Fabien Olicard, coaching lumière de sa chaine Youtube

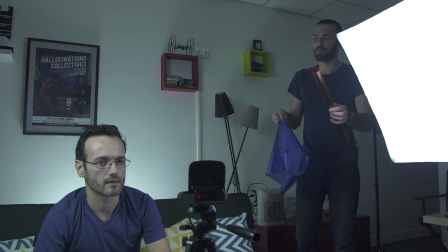[8:17]
Et je n'ai pas envie d'atténuer ton visage. Donc pour réchauffer ton visage, je vais refroidir le fond.
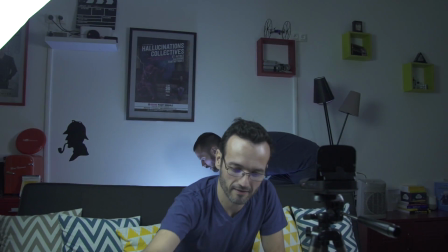[8:23]
Donc je vais mettre ça sur le tronc et on va se rendre un tout petit peu plus bleu. Moi aussi je peux le faire.
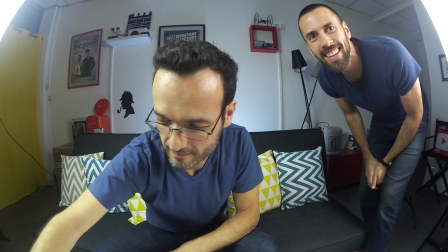[8:30]
Après vous me voyez un peu flou, c'est tout. Et bien c'est pas mal !
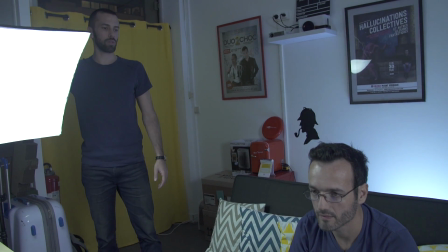[8:36]
C'est pas mal du tout. Tu pourrais juste en variant le truc te faire plus ou moins d'intensité sur un côté.
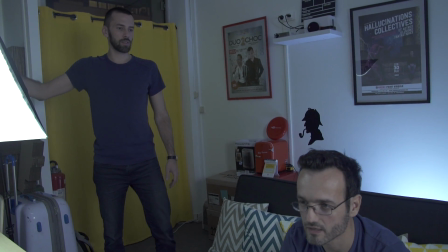[8:42]
Quand tu vas vraiment… Là je trouve ça pas mal moi. Tu as juste à le tourner, tu vas voir que ça atténue très bien.
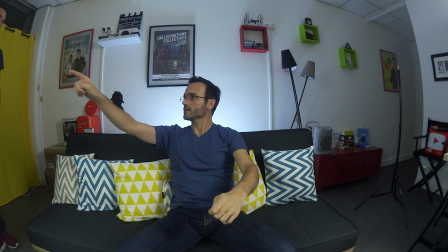[8:52]
Je pense qu'il n'y a aucun créateur de vidéo qui n'oserait, de base, si on ne lui a pas conseillé, orienter la lumière ailleurs que sur lui.
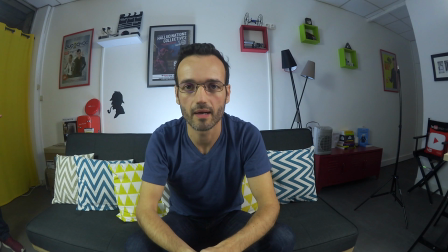[8:59]
Donc ce que je te conseille éventuellement, c'est quand il y a du monde, comme ça. Pleine balle. Et quand il y a moins de monde et que tu es tout seul et que tu vas te faire un peu de contraste, tu te fais ça.
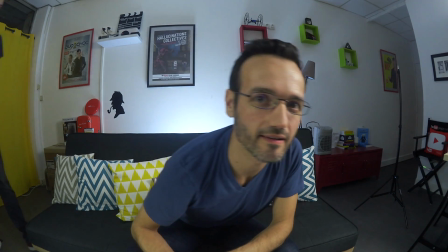[9:06]
Très intéressant. C'est très joli ce fond lumineux derrière. Ouais, ça te plaît ? Ouais. J'ai l'impression qu'il y a un trésor, tu sais. C'est ça. Dory man ! Pour la deuxième config, Fabien souhaitait quelque chose un tout petit peu plus contrasté, avec un peu plus de bleu jaune dans l'ambiance. mais alors première erreur quand il a commencé à poser le pied pour me montrer ce qu'il faisait d'habitude
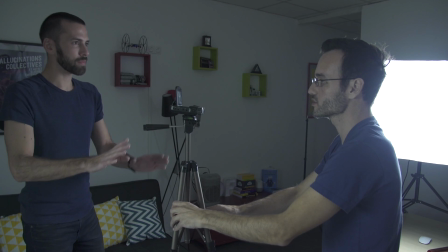[9:25]
là j'étais obligé d'intervenir et puis après alors vraiment suivant l'humeur du joueur dans le principe c'est bien
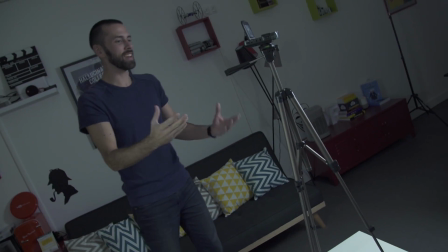[9:31]
enfin dans le principe c'est pas bien ça marche mais dans le principe c'est pas bien ça c'est super dangereux tu vas prendre le risque ça tire rien du tout
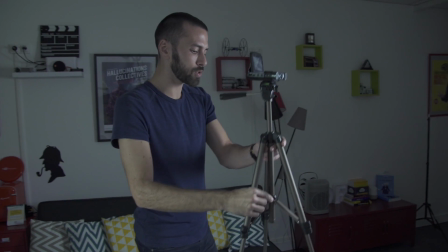[9:38]
ce pied là soit tu l'écartes complètement
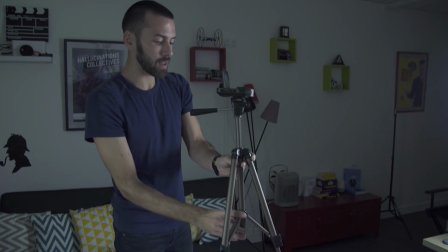[9:41]
mais ça tient pas sur ta table soit tu le resserres comme ça mais dans ces cas là tu mets du gaffeur tu mets quelque chose pour pas que ça bouge Ah oui,
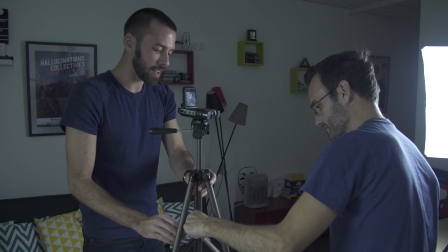[9:47]
au moins pour le fixer ici ? Ça, c'est un genre de chose.
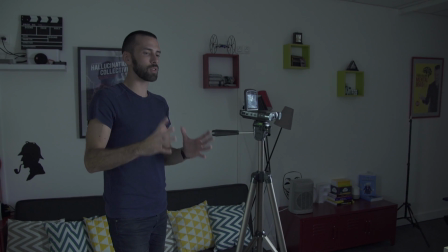[9:50]
Alors, je sais qu'on n'est pas sur un tournage avec plein de gens, mais il y a des règles sur les tournages si tu ne veux pas avoir d'emmerdes, et ça, c'est à éviter à tout prix.
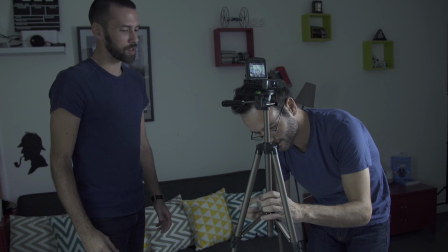[9:59]
Bouge pas. Alors, ça n'est absolument pas professionnel, mais on va dire que là, pour cette vidéo, ça suffit largement.
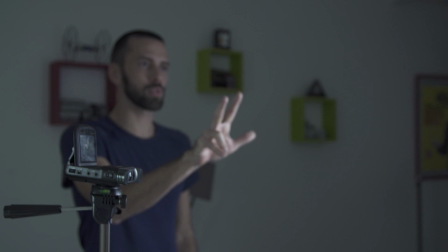[10:05]
Au moins pour aujourd'hui ? Ça serait bien de se créer trois véritables ambiances, c'est-à-dire qu'on ne voit pas les autres ambiances dans les différents axes carrés.
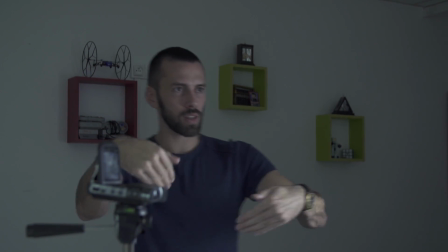[10:13]
Ah, je comprends. On a cet axe, on n'a pas cette ambiance, on a cet axe, etc. Donc là, peut-être que...
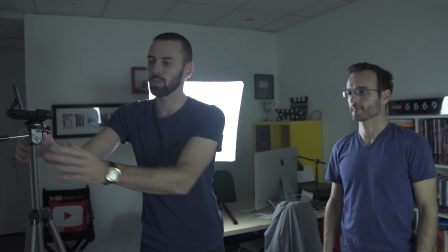[10:18]
Tout le monde va croire que j'ai 100 mètres carrés. C'est ça. Là, on a notre cadre. On va essayer d'avoir...
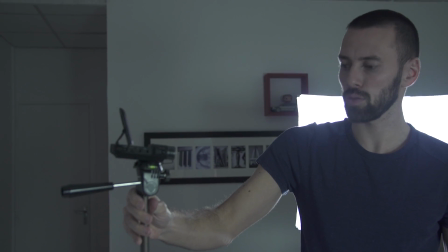[10:24]
Voilà. Mais on va essayer d'avoir notre cadre pas totalement centré par rapport...
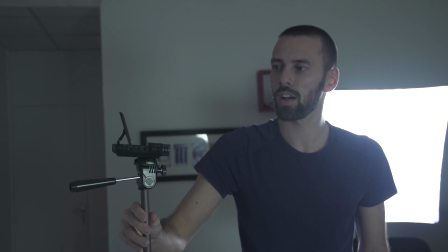[10:31]
À la lumière. À la lumière.
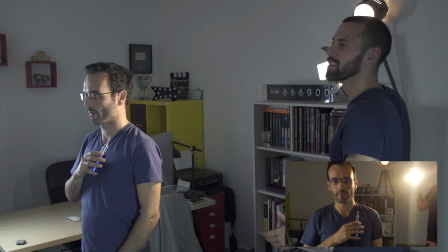[10:35]
Tu vois ? Un peu dans cet esprit-là. Alors, à retravailler, mais dans l'esprit... Il ne faudrait déjà pas que je sois dans là.
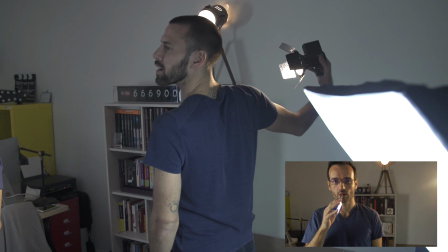[10:42]
On pourrait mettre celle-ci là. Créer une petite ambiance un peu comme ça. donner un peu l'illusion que ça vient de là ce
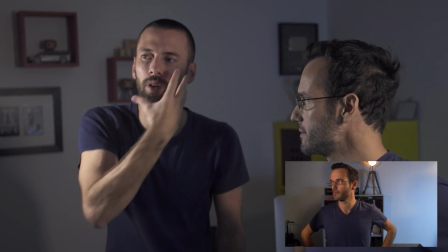[10:50]
côté lumineux une petite zone légèrement sombre et lumineux de l'autre côté on a du jaune devant,
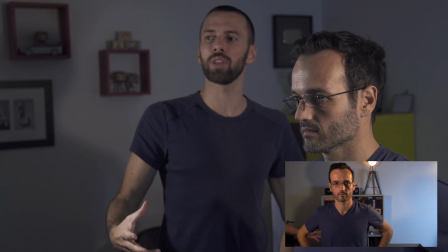[10:56]
on a du bleu derrière
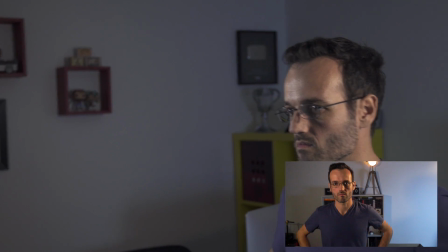[10:58]
peut-être que ce qui te gêne toi c'est le fond qui est trop sombre d'un côté dans ces cas là si jamais tu trouves le fond trop sombre d'un côté aucun souci,
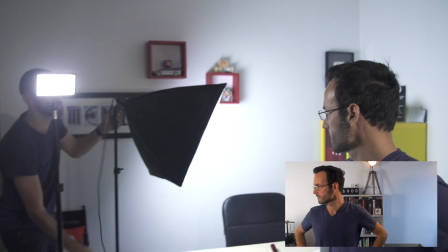[11:06]
on s'allume le deuxième qui est bleu maintenant et on vient se rattraper un petit peu
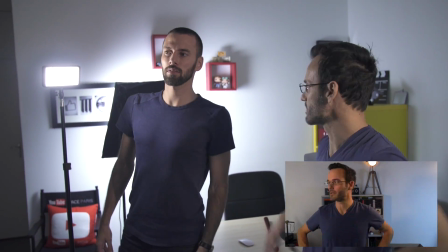[11:13]
ouais, tu vois j'apprécie plus C'est peut-être pas le réglage d'EF, mais j'apprécie plus quand même ce décrassage-là.
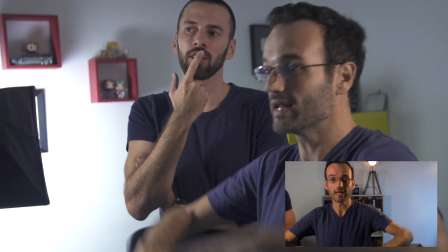[11:23]
Et je me sens beaucoup plus à l'aise avec ça dans mon élément, et par contre j'ai l'impression d'avoir un éclairage de cinoche pour le coup. C'est très joli. Alors là pour cette config-là, ce qu'on a fait en fait, on a décollé Fabien du mur tout simplement, et ensuite sur mes deux projecteurs j'en ai pris un que j'ai écarté le plus possible afin de créer une zone d'ombre sur son visage, de créer du contraste et de faire un petit peu une sorte de petit contre sur le côté qui vient l'éclairer, comme moi ici en fait tout simplement, qui vient l'éclairer et qui vient donner du volume sur l'ensemble. Alors pour le troisième endroit, Fabien souhaitait une ambiance très particulière, très contrastée, très colorée, quelque chose d'un petit peu ambiance détective à son bureau.
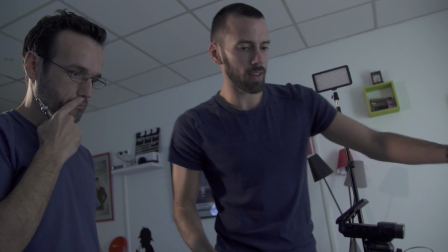[12:02]
On va se mettre le projecteur là comme ça,
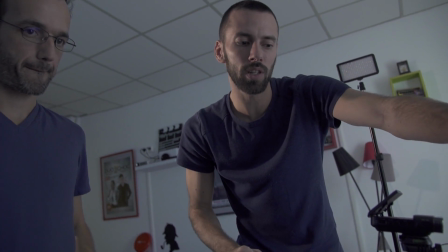[12:06]
enfin le projecteur, la petite lampe de bureau et le côté ordi, je crois que t'aimes bien, ça donne le côté un peu… voilà.